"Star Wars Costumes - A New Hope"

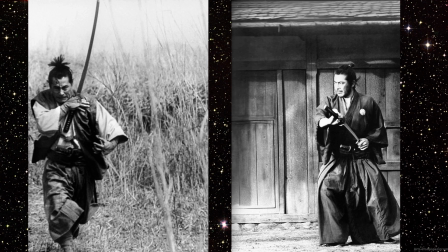[49:13]
Even Han Solo's vest is quite Old West in its tailoring. Ben Kenobi ended up with a long kimono-like robes, although his shirt has a Russian-style asymmetrical collar.
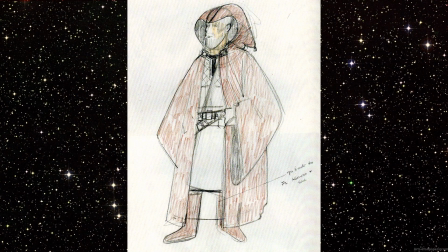[49:24]
Ben Kenobi's long Jedi coat, as drawn by Malo, had a flourish that the final film version lacked, a small silver tassel on the point of the hood.
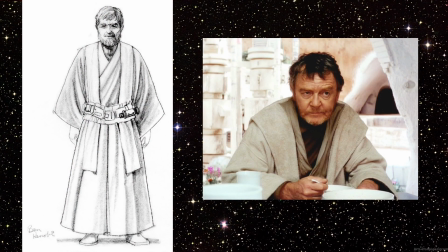[49:35]
A later McQuarrie drawing of Ben Kenobi, which also looks a lot like Uncle Owen, bears a close likeness to the bewigged Alec Guinness as seen on film. The bald Ben Kenobi in McQuarrie's earlier sketches look less like Guinness in costume and more like Guinness in real life without his toupee.
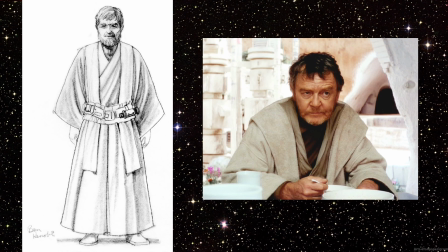[49:53]
Comparing McQuarrie's drawing of Ben Kenobi, the Jedi, with Uncle Owen, the Tatooine farmer, it becomes evident that the distinction between Tatooine settler garb and Jedi robes was much stronger in pre-production designs than in the finished films.
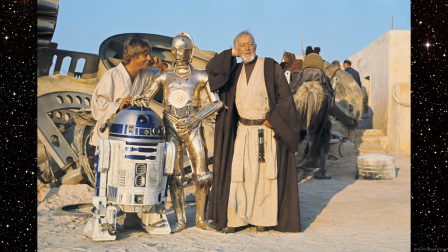[50:08]
Here is what Ben Kenobi's final costume looks like and what would become the standard Jedi apparel. I can't verify, but I suspect that the fabric is a natural fiber like linen or raw silk.
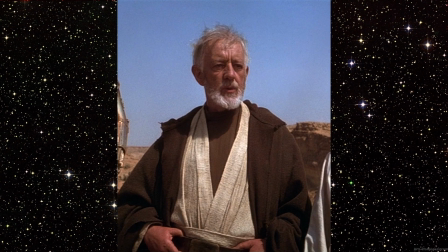[50:20]
Before construction, they most likely washed and shrunk the fabric to give it that lived-in look.
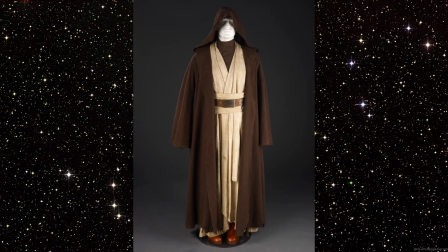[50:25]
Here is Ben's costumes in a photo shoot done exclusively for the book Star Wars Costumes, the original trilogy. Here is a close-up of his leather boots, and you can't tell from any of the images,
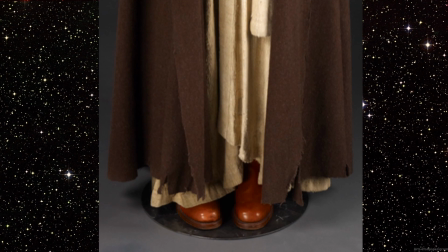[50:36]
but under his kimono, Ben wears loose trousers tucked into his knee-high boots.
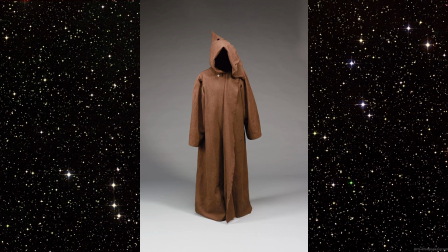[50:41]
In September 2005, the original cloak was rediscovered hanging on the rails at the London costume shop Angels Costumers. While sitting in the vast stock of rental costumes at Angels, the robe was rented to the general public as a monk's robe,
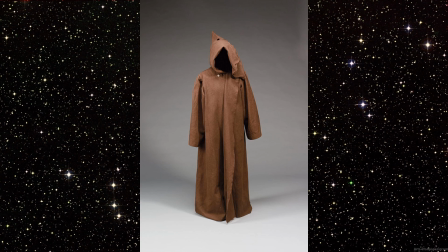[50:57]
as well as being used for background players in films such as The Mummy. Designer John Molo later confirmed the robe's authentication.
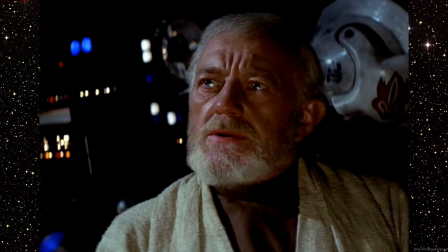[51:06]
Ben Kenobi's turtleneck shirt, though hard to see in this image, is actually a Russian peasant shirt with fastenings down one side of the collar.
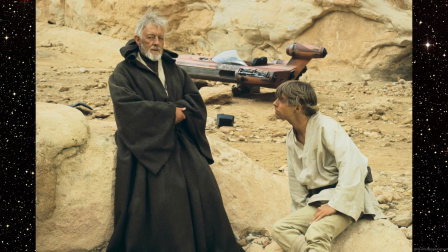[51:14]
Ben's brown robe is woolen with the edges of the sleeves, facings, and hood left unfinished to give it that aged appearance.
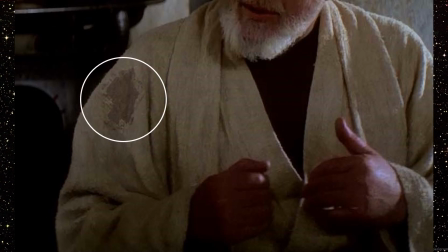[51:22]
False darns or patches were applied to the kimono to give it an aged look. While shooting the Tatooine scenes while on location in Tunisia, Guinness apparently rolled around in the dust and sand to further distress his costume.
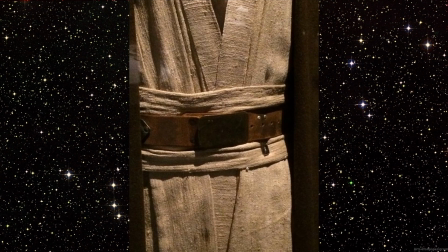[51:37]
In this image, we see the weave of the threads and the natural slubs that come with the natural fibers of Kenobi's kimono. In a close-up of Kenobi's belt, you see that they have added a hook for his lightsaber. Interestingly, the Allies in World War II didn't wear this type of leather belt and buckles,
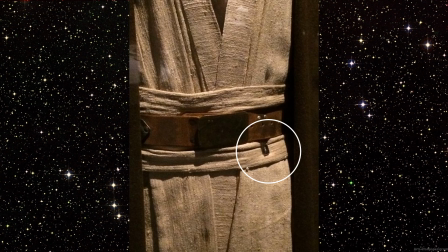[51:57]
but German SS officers did, from which I suspect Malo derived this idea.
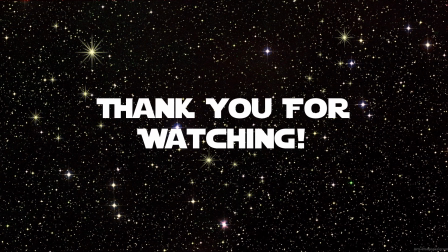[52:03]
This concludes part 1 of the costumes of Star Wars. Be sure to check out part 2, where we'll continue to explore the designs of Darth Vader, Chewbacca, C-3PO, and more.
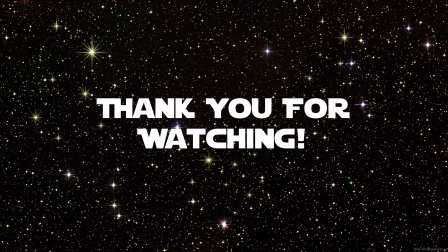[52:16]
Also, thank you again to Andrew McCarthy, better known online as ATMachine, for collaborating with me on this enormous undertaking.
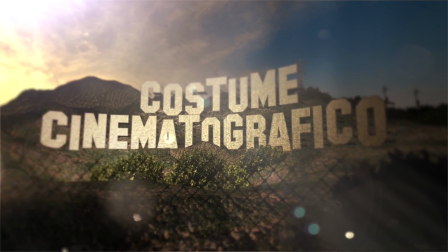[52:25]
And if you like what you see, please like and share this video, or if you have something to say about this video, please leave a comment below.
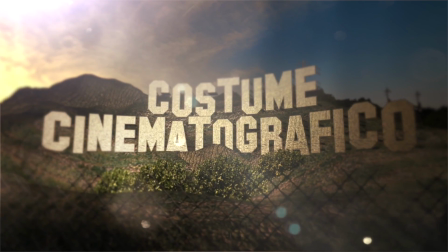[52:32]
And like always, thank you for watching.